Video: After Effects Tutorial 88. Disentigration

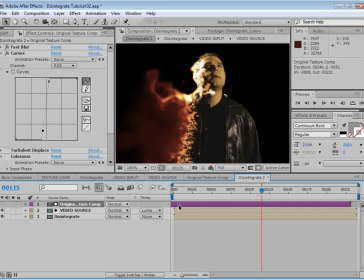And we can offset this depending on how much of it we want to overlap.
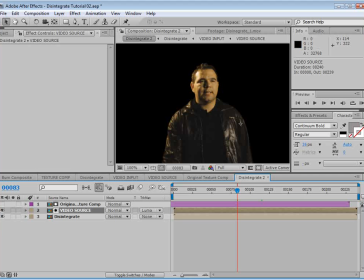And the reason we do it this way is that way we can color correct Sam without affecting, the color of the fire in our other comp.
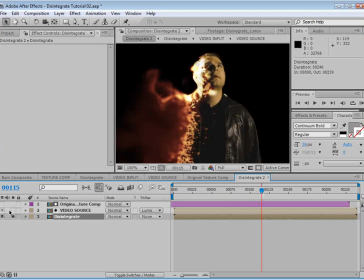And as long as this layer is right on top of it, we shouldn't have any problems.
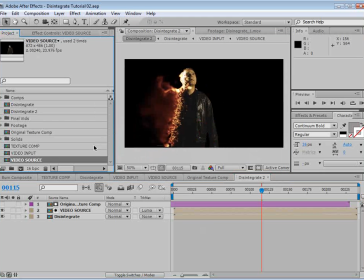So we're doing good. We're going to go into the project, and we're going to also add a background.
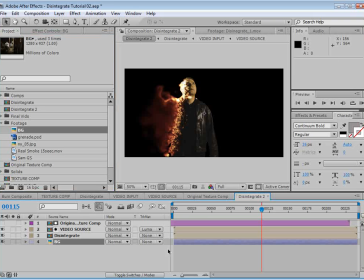So I have just a quick background image here, and we're going to have one problem. Remember, a disintegrate video has a black background in order to get the color of the fire right. But we need to set the transfer mode to screen so that we can see through it.
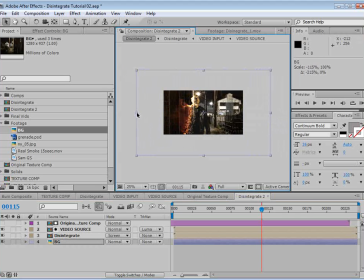Then we can take our background image, and I'm going to flop it and just move it right here. Maybe I even stretched it out a little bit so that it look a little bit wider.
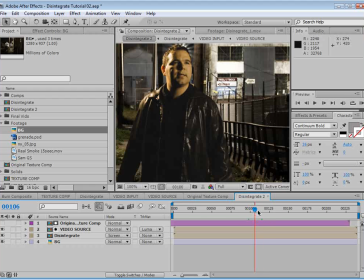And okay, And that top layer also helps to fill in the transparency of the background layer.
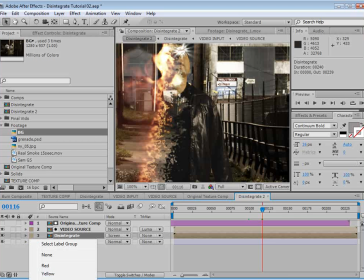So let me just colorize some of this so that we can see the difference. It's our disintegrate, and this is our top video. Now I want to offset the texture so that it lines up a little bit better there.
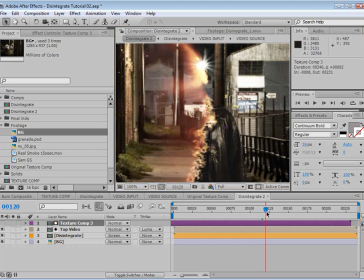But one of the things that's happening here is it's looking very two-dimensional. I mean, it is, but a little too much.
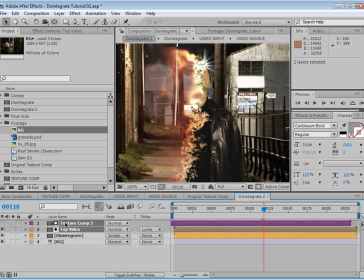So we're going to take another copy of these two layers, duplicate them,
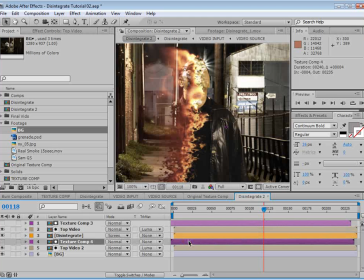and put it below, and then offset it so that, see, it's behind it.
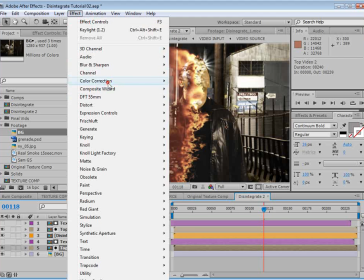But we also want to tint it so that we don't see detail.
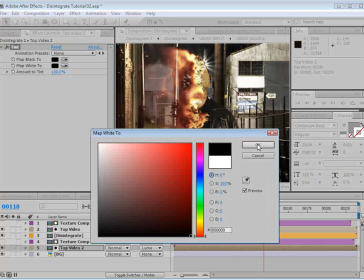We're just going to tint it basically black. And this is sort of like the insides.
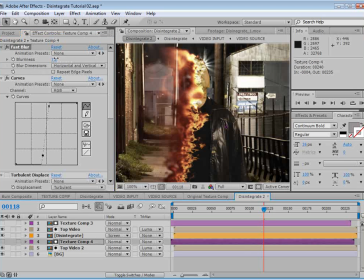And we might do something like that.
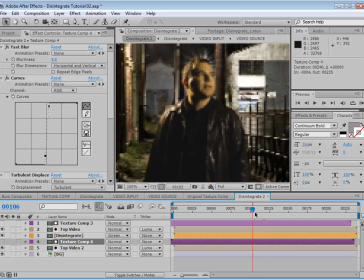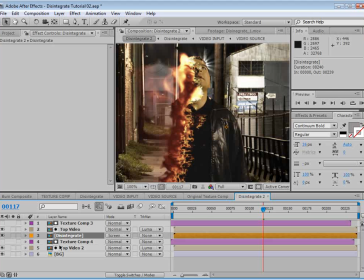Now we also need to take the disintegrate comp and brighten it up with a curves adjustment so that our fire is a little bit more intense.
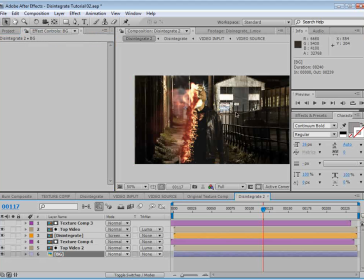And we'll take our background layer and let's darken it.
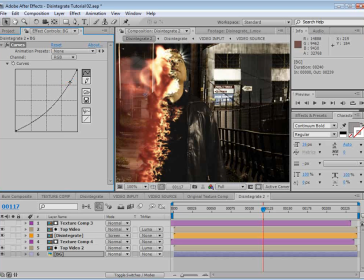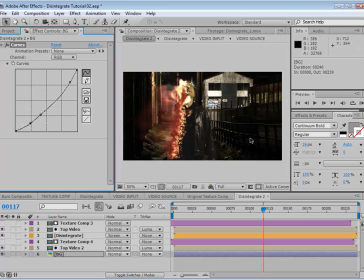Now I don't want to lose too much detail in the shadows here, so
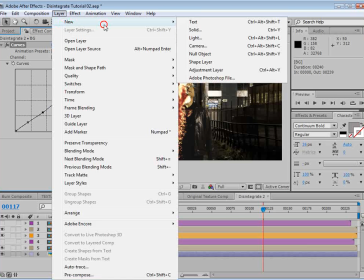what I may do is create like a ND filter with an adjustment layer.
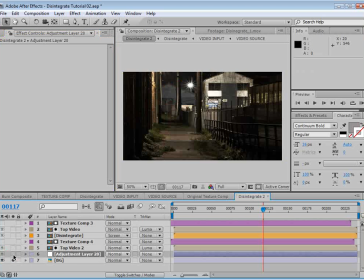And we'll put the adjustment layer just over the background here, and we'll add a exposure control. And we'll turn the exposure down, and maybe the gamma too. And we'll take a mask and we'll cover over just the top half and then feather it.
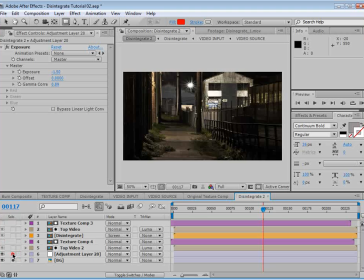So that way we're only correcting the top half and not the entire image, and that way we still have some detail down here. So that looks good.
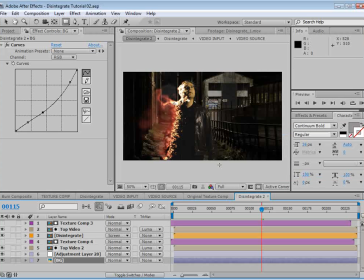We have all sorts of color matching problems, but we'll deal with that in just a little bit here.
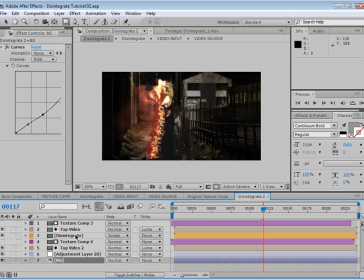Let's go ahead and add some particles. So we're going to create a new solid,
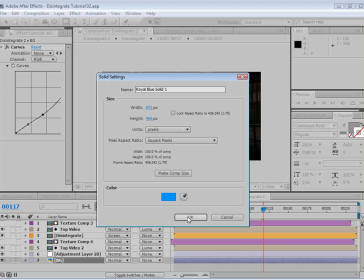and we'll just make it blue, and we'll choose OK, and we'll call this particles.
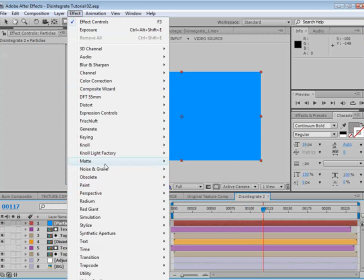And we'll choose Effect, Simulation, Particle World.
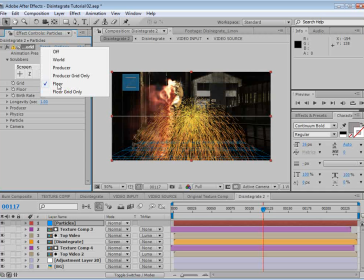And I've used this many times to make sparks and all sorts of stuff. So we'll set it to off, producer, physics, and particle.
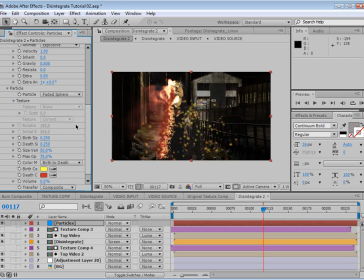So we'll set the particle type to faded sphere, and we'll make the size really small. And we'll turn the gravity, let's see, we'll bring this down just a bit so they kind of fall.
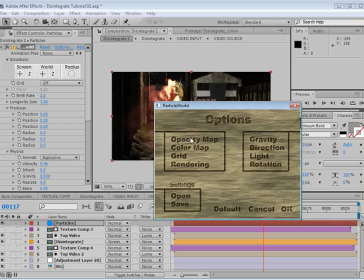We also want to go into the options and go into the opacity map, and we want to make it fade out.
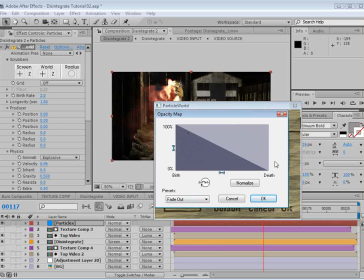So just kind of a fade out ramp.
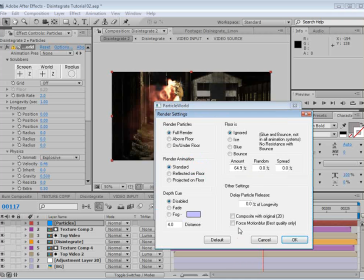And also we want to go into rendering, turn on the motion blur, and we'll choose OK and OK.
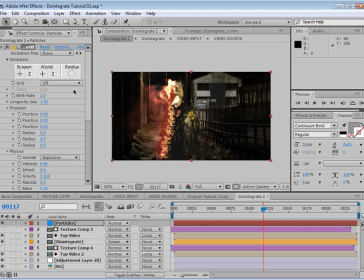So that way there's a little bit of motion blur. And then we need to animate this. And we don't want to animate with the fire because the fire takes a little longer to render, so we'll shut that off.
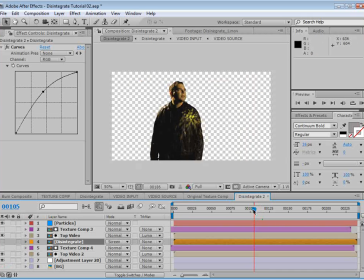And we'll just use the animation of it burning away as the reference. So it starts about right here and it burns away to about here. So we'll start here, take our particles, move the position X over to the left here,
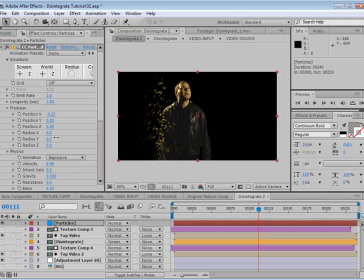and we'll make the emitter size a little longer, kind of the size of Sam almost. And the particles need to be a bit smaller, sparks-like.
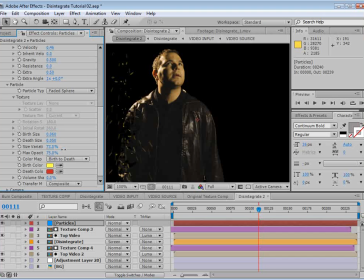And we'll also turn up the randomness size variation here. Make this orange.
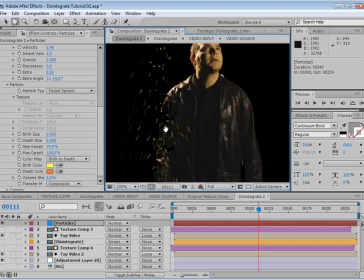And max opacity up. And then we're going to animate the position of this. So we're going to start it. See U. Brings up the position that we just animated. We'll move forward, and then we'll animate the position over.
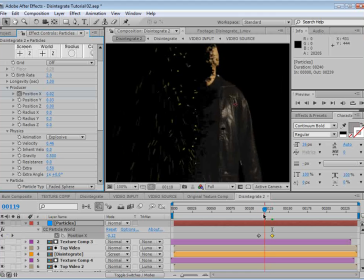It's about there. So that way the sparks look like they're sort of sparking off as it animates out. And we can move these around to, line it up perfectly.
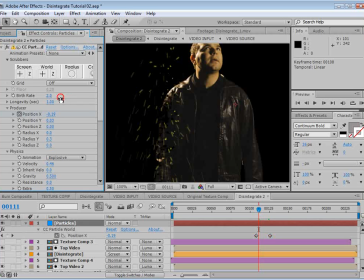Now the other thing we need to do is animate the birth rate. So we'll turn that on, hit U again, and we'll go before it, and we'll set it to 0. So that way no particles, and then as it burns off, we start seeing particles.
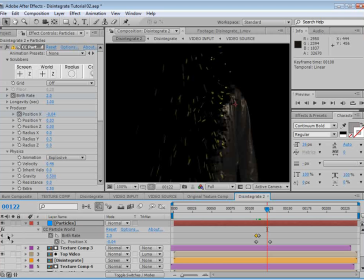So we'll move forward, and then when it's done, set another keyframe and go forward a frame, and we'll set it to 0. So that way it burns, and then there's no more sparks. And we can slide this over as needed to make sure that the sparks are being drawn throughout the entire shot. So pretty straightforward.
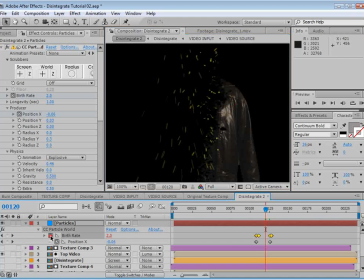And we can also add more particles by alt-clicking on the stopwatch and typing multiply, say, 2. And that way there's twice as many particles, but they still fade out and everything controls, and we can just change it by using a multiplier here.
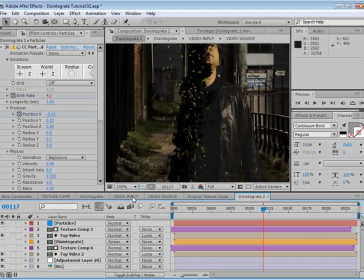So that gives us the particles that we need, but we need some more particles, lots of particles.
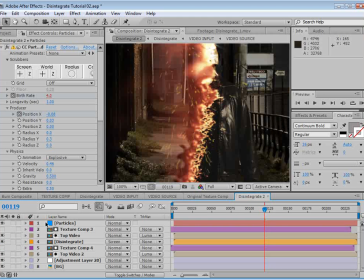So turn our disintegration back on just for a moment. We'll set the particles, the sparks here, to add.
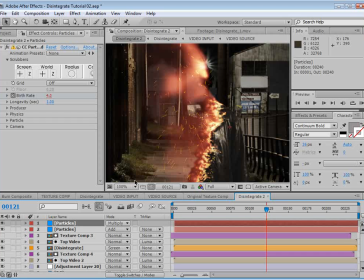And we're also going to make some chunks. So we'll set the transfer mode to multiply now, and we'll set the particle type to tri-polygon, and we'll turn the size up here. Birth size,
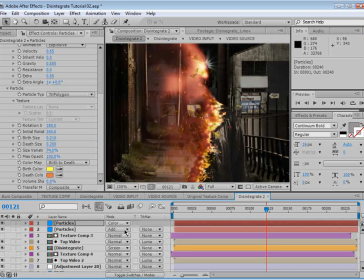death size, and maybe even, something like that, so they're nice dark particles. And then we can move these over so that they fly out in a similar fashion.
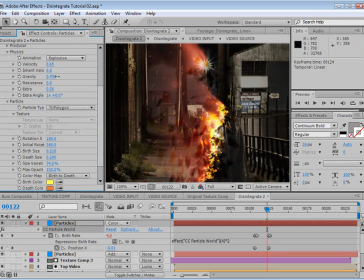And we can change the gravity. Maybe these fall a little bit faster than the sparks.
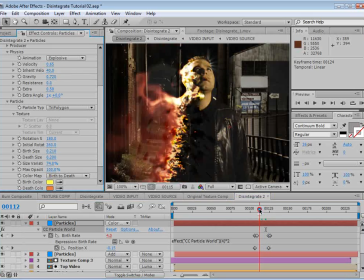Maybe it inherits the velocity, so they fall a little bit more like dominoes as it goes across.
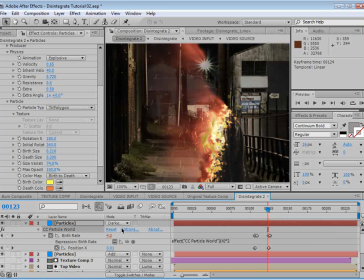Let's see. We'll do the linear burn.
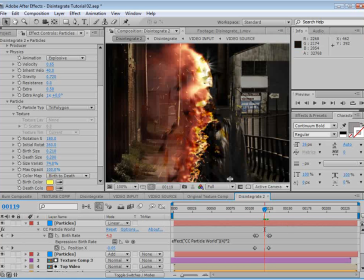So this is just something you can play around with, but the idea is just to make chunks of particles so it just looks like a lot of stuff's going on.
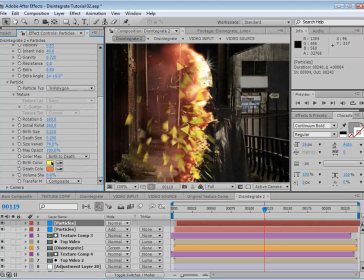We might even just set it to normal and make these particles black.